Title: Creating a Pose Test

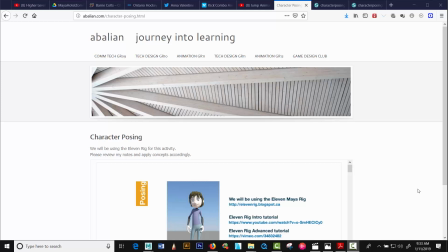Hi there, everybody. Alexi Balian here. I'm going to take a couple minutes here and talk about character posing.
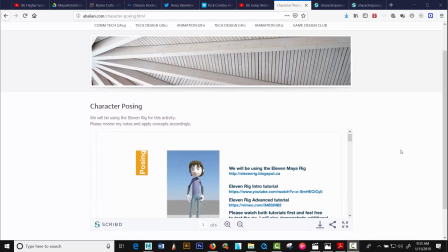And for Skills Ontario and Skills Canada, we've implemented a pose test. And you may wonder why we're doing this. Well, a couple things.
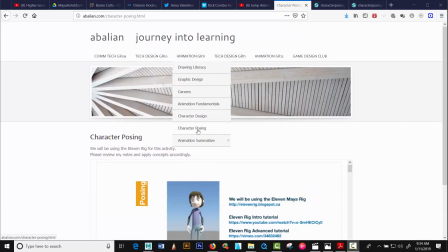You can go to my, let's see here, character posing here, and you'll get this file for yourself to download.
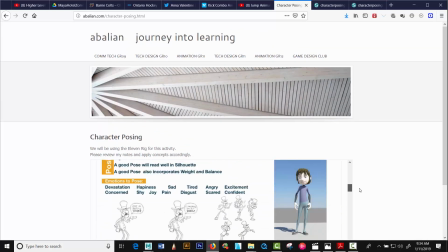And I go through the whole, I kind of explain why we pose.
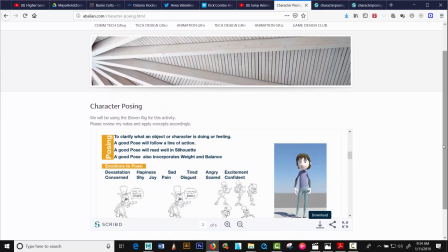But one of the principles of animation is pose to pose and straight ahead animation.
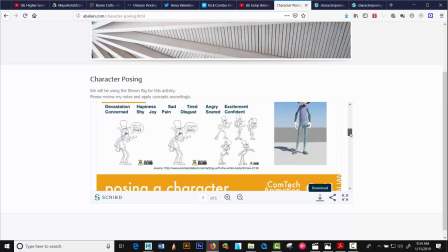In those posing methods and the animation methods, we try to create strong poses that communicate a certain message, right?
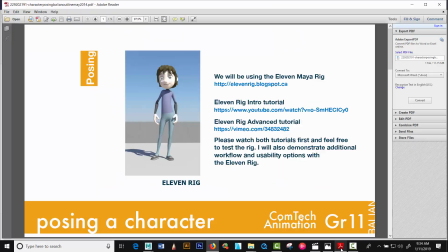So what I'm going to do is kind of go through my notes with you guys for a bit. So for example, if we look at this character right now, standing in a neutral pose, but leaning to the right a bit, and there's an S curve in here.
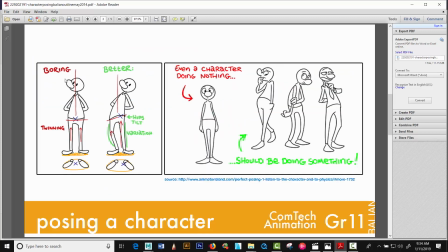So it's not an upright, it's not a stiff character like this. So you can see this is boring, this is more interesting, right? Here's a character over here, but different poses make it interesting.
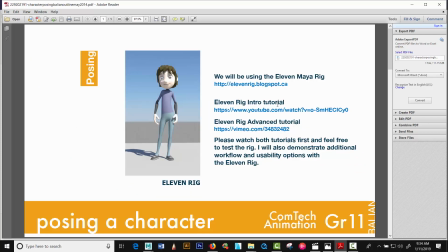Okay, so the idea is if you can make every frame of your shot, your key poses strong, and it communicates an intent, an emotion, a direction, you're on your way to animation. Now, this idea of creating a pose test technically is to push your the rig's limits.
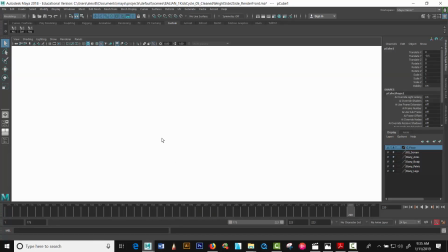For example, if I'm in Maya here and I have this character, I'm going to put his nerve curves on.
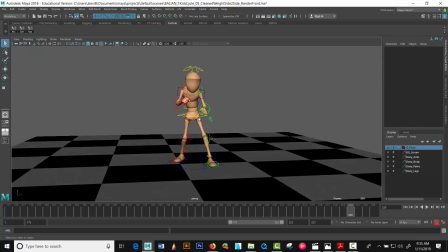Okay, so the controllers basically. Okay, here's a boxing stance. Okay, now if I look on the side here view, there's a curve going on.
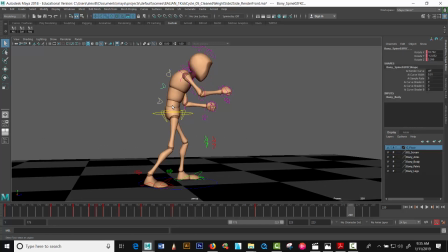Now I could have taken these three curves and pressed E and could have had him upright. Okay, and then the shoulders turn. So that's more of a stiff pose. Okay, but in this way, it's kind of a C curve here. Looks like the character is more engaged.
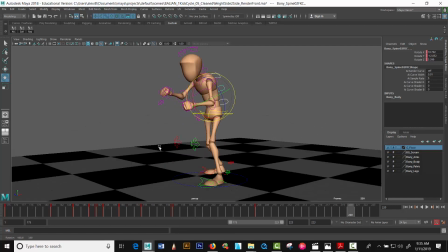If you look in the front, it looks strong. You look on the side, and it's a good curve.
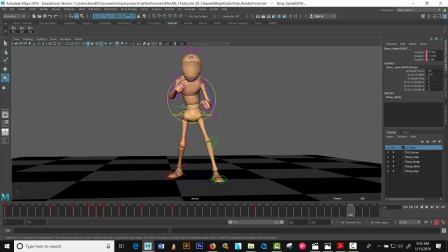And my intent is there. Like there's balance here. Okay, both feet are out, knees. To me, this is a decent pose to start my punch sequence. Was this a punch or a kick?
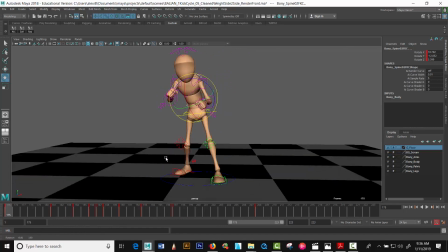Okay, so this is a kick. All right, so for me, it doesn't matter. But a couple things that animators do.
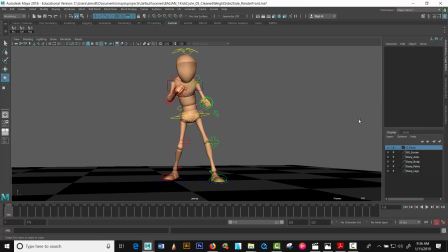Like you can animate and create a pose to the camera, or game animation.
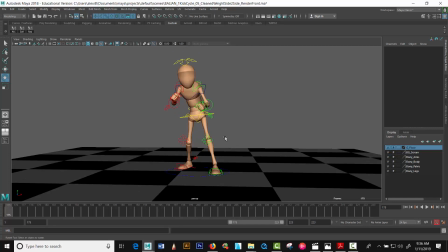That's in feature. You can kind of hide. You can basically cheat. If this looks okay like this, and that's okay.
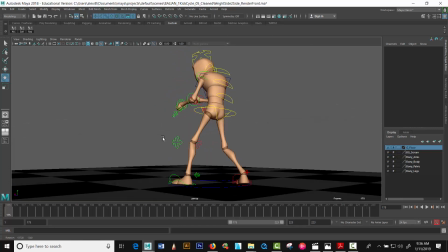That's your shot. But in game animation, animators have to make sure that the pose is working in all 360 basically.
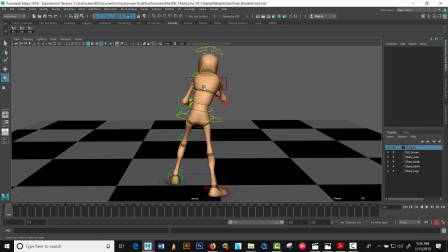So what I've done here, look, there's a curve going this way, leaning to one side, as opposed to, again, if I press Q here, select this the controller for the back, I could have had this character E rotate, could have had him upright and stiff, and right now, or I can have him on this angle, okay?
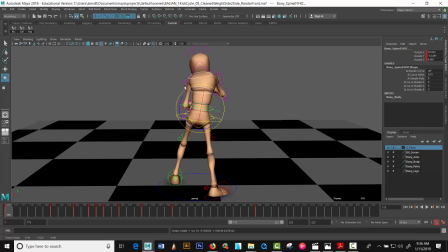But I had him that way for a reason. I could have had him stiff, but I decided not to.
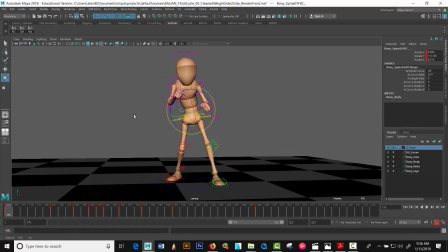I had a curve there. So I'm checking all my angles, and this is looking somewhat okay. So you need a strong silhouette at the end of the day, okay?
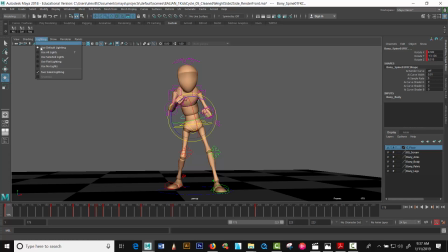And if your character reads in the dark, then you've done something interesting.
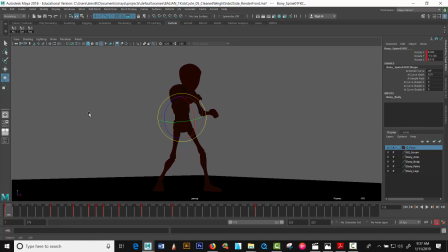Let me hide this for a second. There are curves. So pose test is asked from you guys.
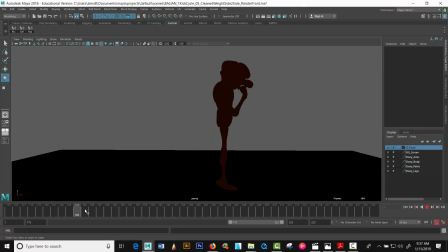So you kind of get a sense of posing, and from pose to pose, maybe your character,
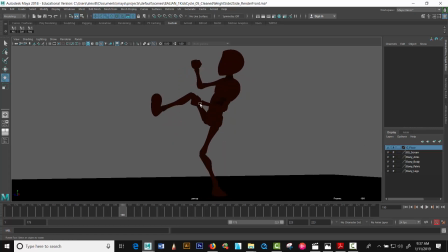here's an example of the character tucking his knees up, basically, tucking to chest on his way to a kick. Okay, so you just go boom, and here's my extended view. There's my kick. So right there, that looks like a side kick to me, pretty high.
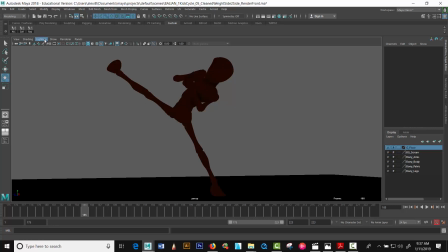But that works, okay? So I'm working on my poses, but technically it's like you're looking at a
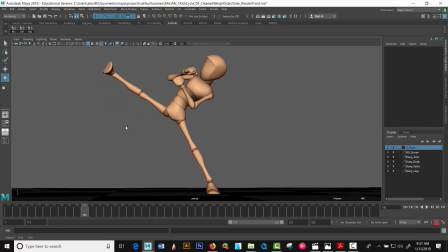character in a comic book, frame by frame. If each one of those frames convey information, you've done your part, okay?
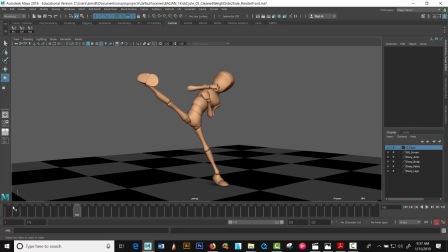I'm just going to come back to the beginning.